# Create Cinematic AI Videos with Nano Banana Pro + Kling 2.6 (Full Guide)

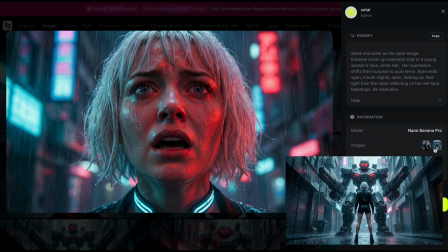I also uploaded a reference image of a robot. And in the prompt, I specifically asked the model to have red light from the robot's eyes casting a glow onto the girl's face. As you can see, the lighting interaction is incredibly logical, making the shots feel way more cinematic and cohesive.
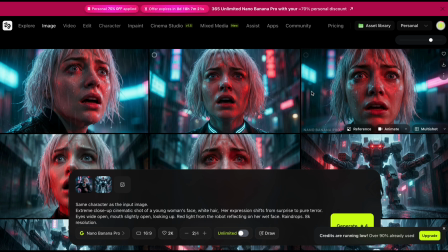And just like that, by following this workflow, I've got my complete set of start frames ready.
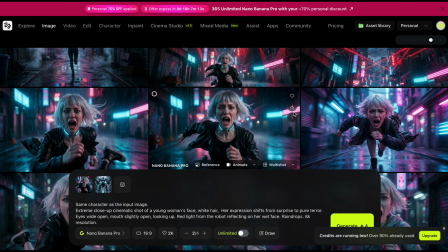The character consistency is locked in, and the backgrounds feel much smoother, as you can see right here.
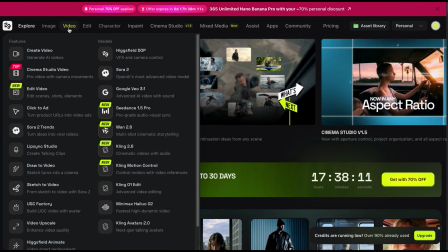Now we've got some solid assets to move on to the next step. Next up, we're moving on to the most important part, turning these still images into a movie.
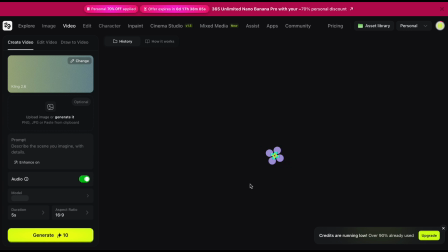I'm going to be testing out Kling AI 2.6 to start generating our video shots.
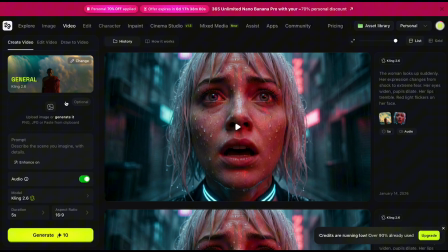As you can see right here, Kling 2.6 allows you to input a start frame. So I'm going to drop in those images we just created with Nano Banana Pro. A huge plus here is that we get a duration of up to 10 seconds for each shot.
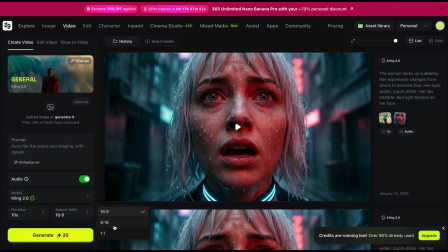On top of that, you can select aspect ratios compatible with any platform, from YouTube to TikTok or Instagram, right here in the settings. Also, one standout feature that I absolutely love about Kling 2.6 is the ability to generate audio directly within the video.
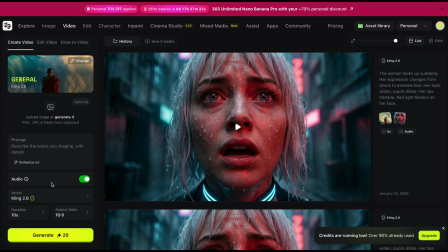This makes the output feel so much more alive without needing a ton of audio post-production. Thanks to that, I was able to create some impressive shots like this one.
What is that?
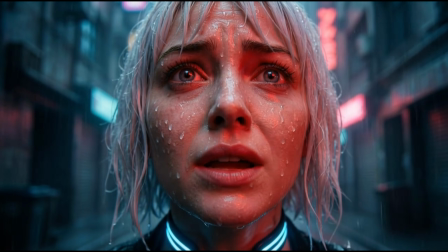It's right there!
Take a look. As you can see, the lip sync capability is impressive.
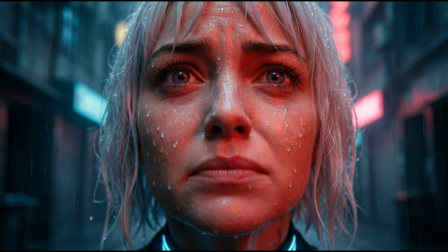It's incredibly accurate to the dialogue. And it's not just that. Listen closely to the footsteps and the sound of the rain.
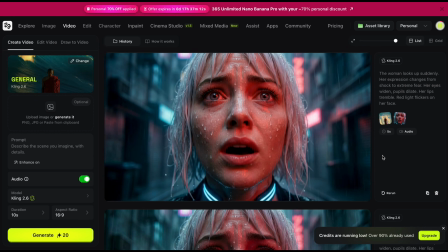They are perfectly synchronized with the visuals. Regarding image quality, Kling 2.6 supports resolutions up to 1080p.
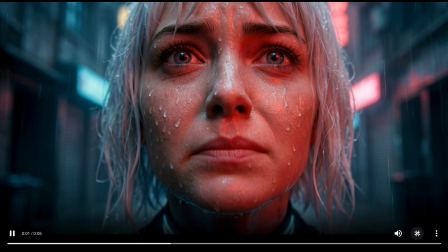Because of this, the generated video is razor sharp. Just look at the water droplets on the girl's face here.
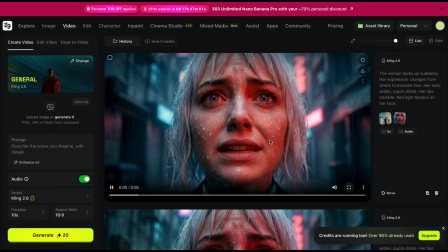The detail is super professional, right?
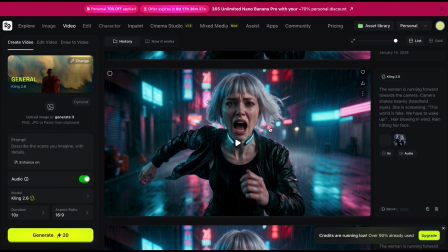Not only that, but in high motion shots, Kling 2.6 handles movement with serious precision.
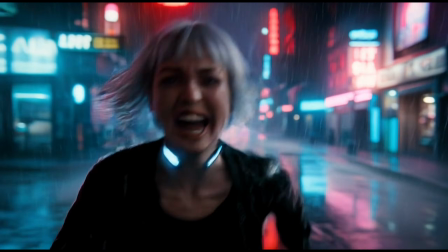This world is fake! We have to wake up!
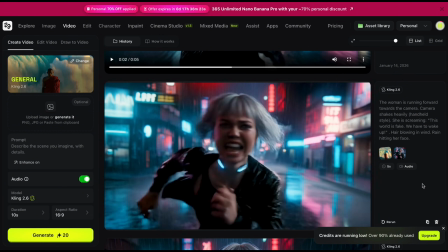As you can see in this escape sequence, the motion is completely smooth.
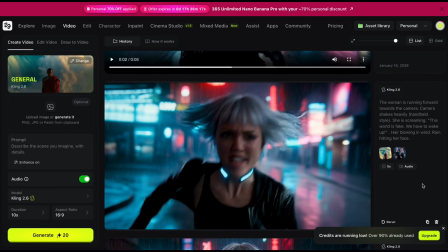This is actually a really difficult scenario because other models often struggle with deformed legs or running animations that look totally fake.
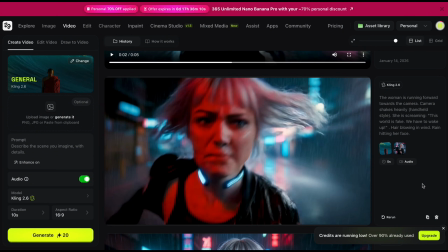But with Kling 2.6, everything is handled cleanly, no artifacts, no glitches.
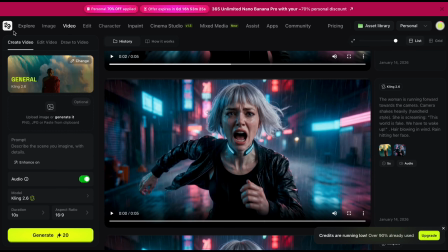But wait, hold on. I need to share one more trick with you, a total secret weapon that's going to make your shots look way more professional. I'm talking about Kling 2.6's insane ability to understand camera movement.
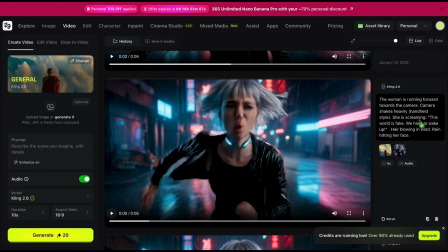Instead of just describing the scene's content, you can actually control the camera angles by baking specific camera instructions directly into your prompt. For example, take a look at this sequence.
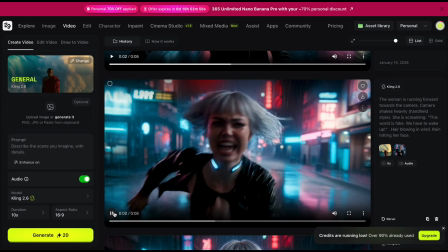I wanted everything to feel intense and dramatic here, so in the prompt, I explicitly wrote camera shakes heavily handheld style.
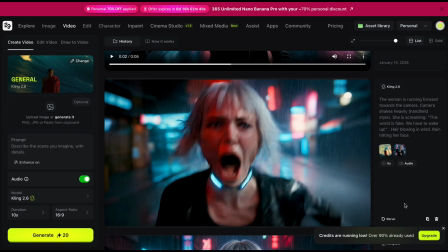And as you can see, the generated camera shake is incredibly realistic, moving in sync with the character's running rhythm.
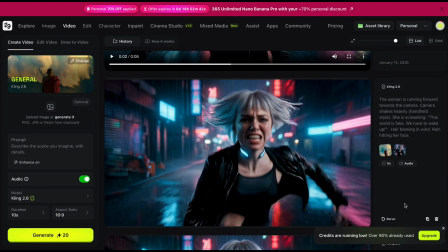The result is seriously impressive and really ramps up that feeling of extreme tension.
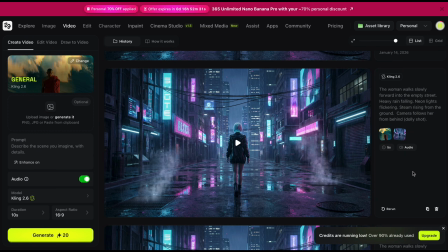Or let's look at another example right here in this opening shot. I wanted the camera to trail the character to pull the viewer into the story.
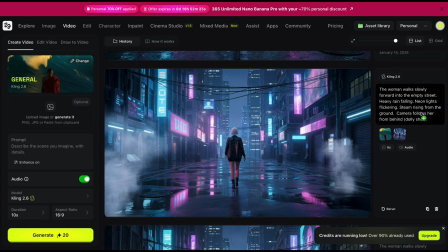So I added this to the prompt.
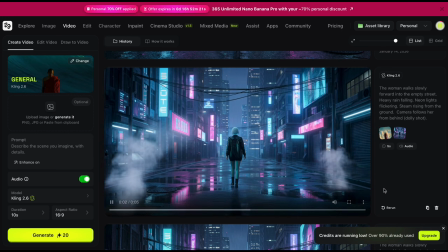Camera follows her from behind, dolly shot, and boom, we get a result that matches my vision perfectly.
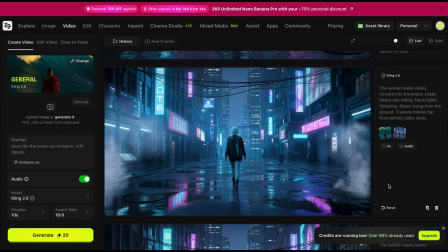A buttery, smooth dolly shot that maintains a stable distance from the character.
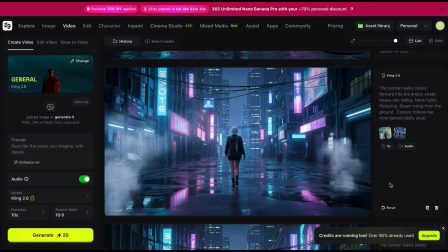So here's the pro tip: to make your shots look cinematic and alive,
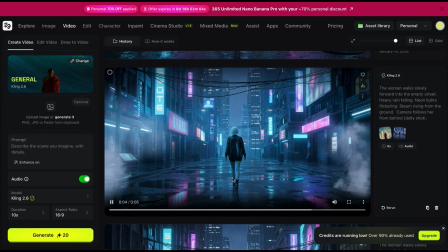always remember to include specific camera movements in your prompt, like pan, tilt, zoom, or dolly.
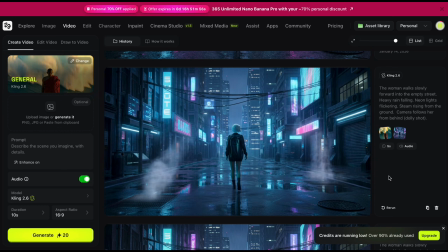Kling 2.6 will follow your instructions precisely and generate results that nail your directorial vision.
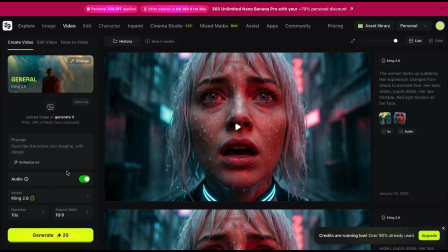Yeah, so that is exactly how I put together a short cinematic sequence using Kling 2.6 and Nano Banana Pro.